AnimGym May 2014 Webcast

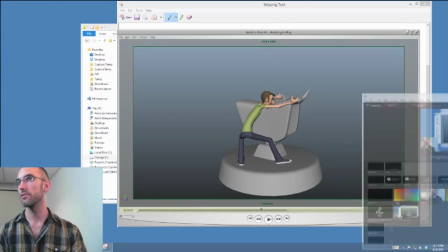0:00 Okay. All right. So apologize, that little technical thing.
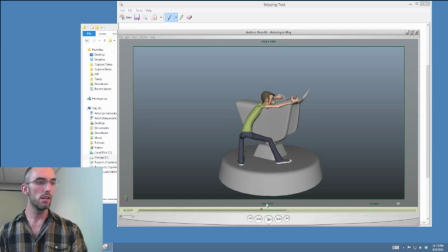0:06 Okay. Right. All right. So besides that, though, yeah. So like having this be a lot more of an upward momentum moment instead of him like kind of like going to the side, I think would make it super strong. There's no reason you had to keep that arm hooked onto that horn.
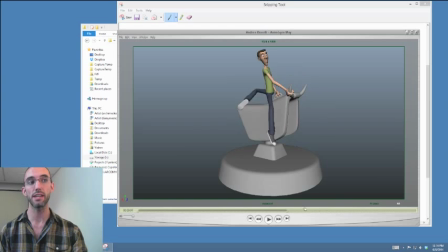0:25 It actually really feels like it's limiting him. And then when you get back onto the mount at the end, I think you're just having the exact same problem you were having before. Everything's kind of like lined up. Everything's sort of lost in foreshortening, and this is not really super strong.
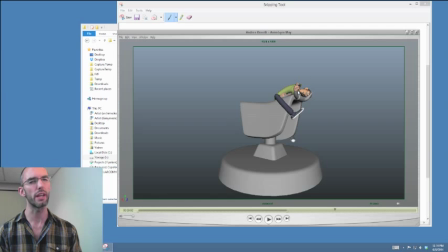0:43 I mean, we've got a hand coming out of nowhere. This one's totally lost in foreshortening. It looks like his head is growing out of like his knuckles right here. We have one leg, no knee. It kind of is all stacked up. Okay.
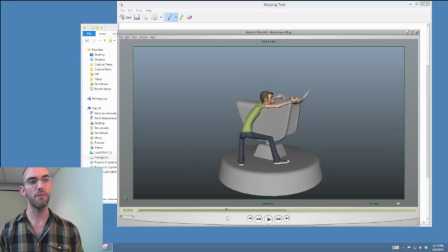0:58 And I would double. I would take out half the time of this anticipation, and I would put it into the air, so he can pop up, have sort of like his like a nice air time, and then land on the bull.
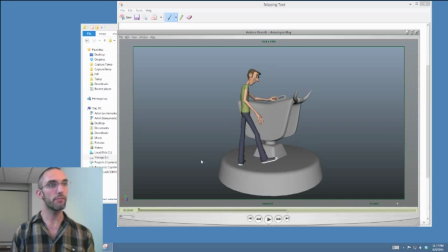1:14 All right. Thank you for being a part of the AnimGym. I'm really appreciative. Everyone who's here every single month, you guys are helping each other. You're helping yourself. You're doing good work. So let's give them a round of applause. Good job.
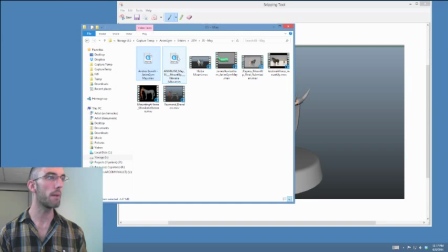1:29 Mr. Benelli. Okay, next up, Kitwana Julius.
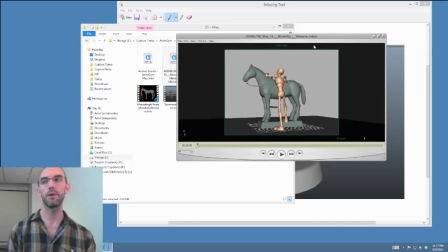1:35 All right, first impressions. Here we go. Let me make this a little bit bigger.
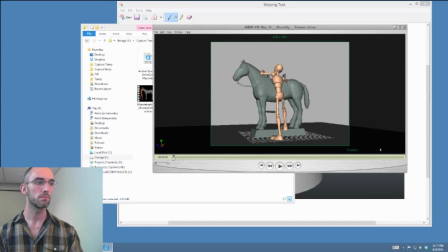Oh, interesting. Okay.
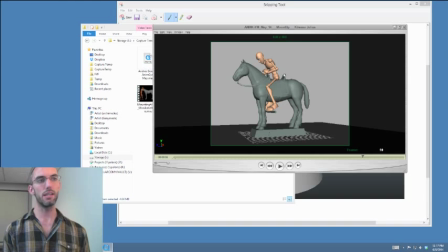1:58 All right, so he slows in too quickly.
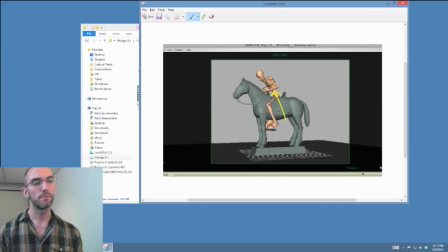2:05 When his body starts moving up, your slow in, has like that many. You really need to add way more breakdowns or in-betweens into that slow in. Okay? Because here's why.
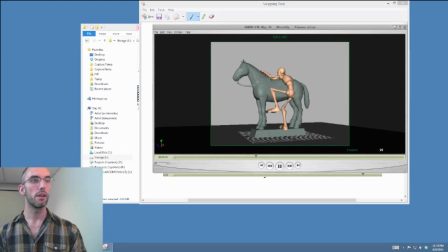2:22 It feels like he's pushing up and like doesn't quite make it. All right? It feels like that his effort to get up onto the horse isn't quite enough effort.
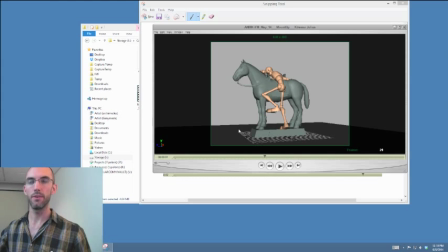2:40 What would that be? What would that turn into? That would turn basically into a bouncing ball, right? No upward thrust. How would it slow into the top?
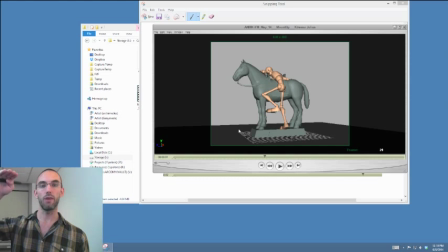2:54 However it is, how would it slow into the top? Right? Exactly like a bouncing ball, wouldn't it? Okay? So the fact that he's pushing up and there's only like
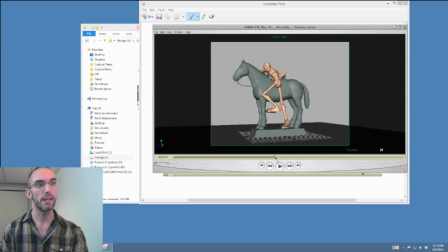3:11 4 in-betweens there, and it really actually comes to like a quick halt, means to me that he's actually like using his hands to like slow himself down or something. Like he's pushing forward and then his like hands stop him.
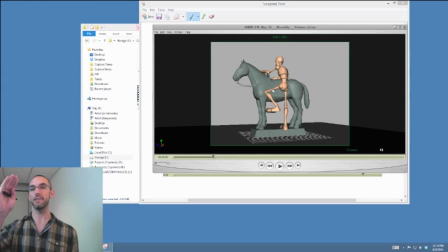3:28 Whereas if you have him slow into that and maybe even overshoot it a little bit, it would be like, okay, like first like push and then gets back up. I love the idea. I'm a huge fan of animation where everything doesn't like quite go right.
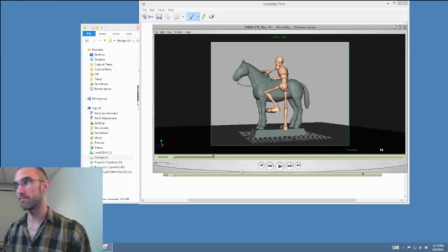3:47 Whenever I see a animation where everything like goes perfectly, I get a little bit, bummed out, because there's always a little bit of mix up, a little bit of, misfire and wasted energy or whatever.
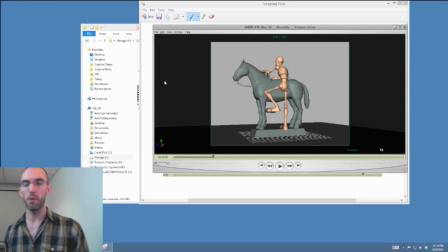4:04 There's always a little bit of that possible to do in a shot.